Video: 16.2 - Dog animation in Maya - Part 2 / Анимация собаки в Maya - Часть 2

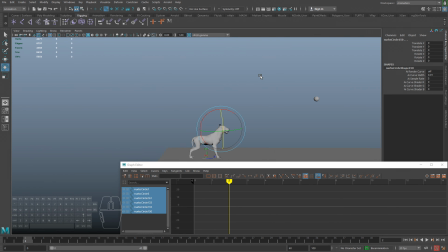(0:05)
Давайте вернемся к нашей анимации. Предыдущий раз, в предыдущем видео мы делали простой блокинг с использованием одного контроллера спины у собаки, именно этого, ну и лапы.
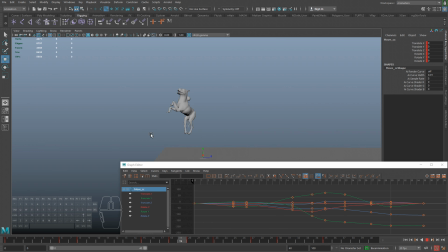(0:24)
И, значит, получилась вот такая анимация, ну, это блокинг. Давайте теперь его полировать, улучшать, детализировать. И первое, что мне сразу бросилось в глаза на своей же анимации, что если вот смотреть с этого ракурса,
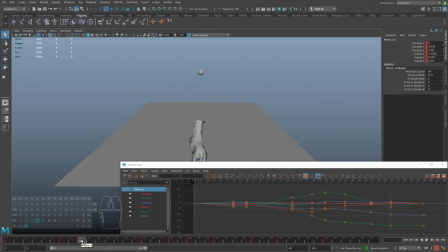(0:42)
то довольно быстро прокручивается и выглядит не очень красиво. То есть вот в этом моменте, вот с этого кадра, особенно по этой, очень хорошо видно, как резко идет прокрут тела. Давайте немножко уберем такой сильный прокрут, чтобы не было таких вот вещей.
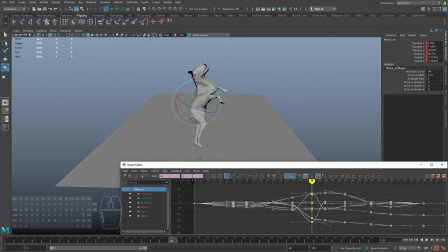(1:02)
Ну и сразу же начинает лезть эйлеровский фильтр. Я сразу прохожусь, чтобы не сбивать себе ту картинку, которую я вижу. Ну и дальше точно так же. По мере ключей, по мере прохождения ключей, тоже давайте
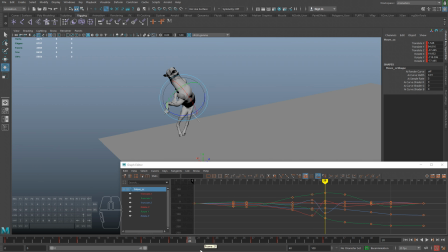(1:22)
сразу провернем. Ну, уберем, чтобы не было такого большой поворота, чуть-чуть вернем, ну то есть угол так резко, чтобы
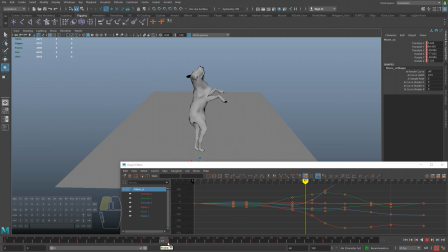(1:41)
угол поворота так резко, чтобы не проходил, то есть не было такого, что вот здесь там пузико, а здесь уже с этой стороны, и посмотрим, как оно выглядит. Ну даже вроде как, даже уже похоже, конечно же, но чуть поинтереснее стало.
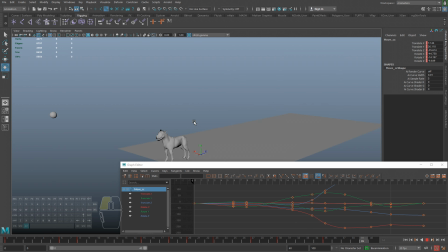(2:00)
Во всяком случае, не чувствуется такого резкого скачка. Ведь сейчас вы поймете, зачем я это сделал. Зачем я сделал так, что вот здесь еще животик смотрит туда. Сейчас мы будем заниматься прокрутом тела.
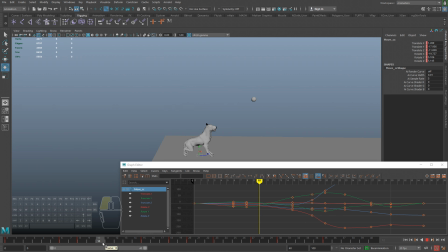(2:14)
То есть, когда собака вот так вот делает, ей нужно какое-то, скажем, гибкость в позвоночнике для того, чтобы она, прокрутив свое тело, как кошка, да, когда ее отпускаешь, она падает на лапы, и она в воздухе вращается,
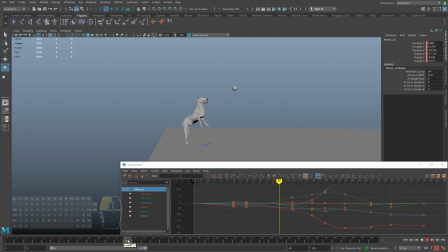(2:30)
то есть она выгибается. Приблизительно так и у собаки бывают такие движения телом, когда она пытается сделать какие-то эквилибристские движения.
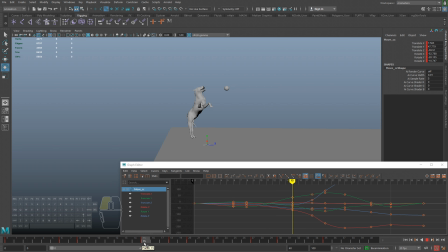(2:45)
И для начала давайте начнем с этого кадра, чтобы уже работать по вот этим ключевым кадрам, которые у нас уже есть, чтобы от них не отходить, чтобы не было такого, что, например, у этого контроллера у нас используются
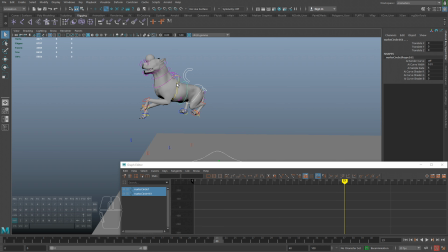(3:04)
эти ключевые кадры, а, например, вот на вот эти контроллеры мы в произвольном месте ставим другие ключевые кадры. Я вам не рекомендую так делать, то есть в этом ничего плохого нет, вы можете это делать, но тогда в некоторых случаях будет и рассинхрон.
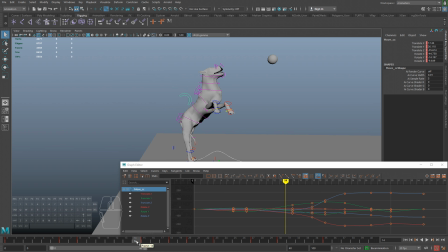(3:19)
То есть, допустим, если у вас будет не в 15-м, а в 14-м, то у вас немножко будет несоответствие. У вас будет там в 15-м кадре в одну сторону двигаться, а там, в 14, а, допустим, другая часть тела уже в 14-м начинает двигаться в другую.
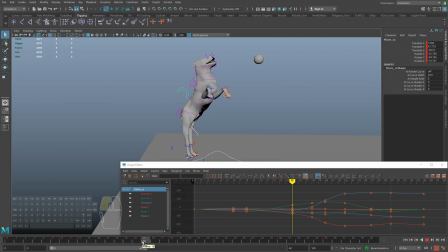(3:34)
То есть вы будете поначалу путаться. И я вам советую пока просто придерживаться именно ключевых кадров. И когда уже вы будете проставлять и сдвигать ключи во времени и проставлять в нужных местах дополнительные ключи, вы должны уже, в принципе, понимать, что вы делаете. Но пока придерживайтесь ключевых кадров.
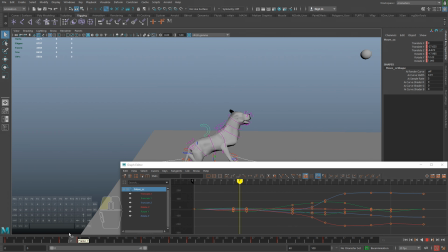(3:54)
Итак, значит, чтобы нам сделать этот проворот, давайте начнем с самого начала.
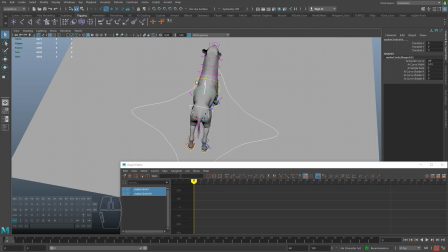(4:00)
Ну, мы будем работать с тремя вот этими вот контроллерами, ну и, конечно же, с этим, если нужно будет подправить.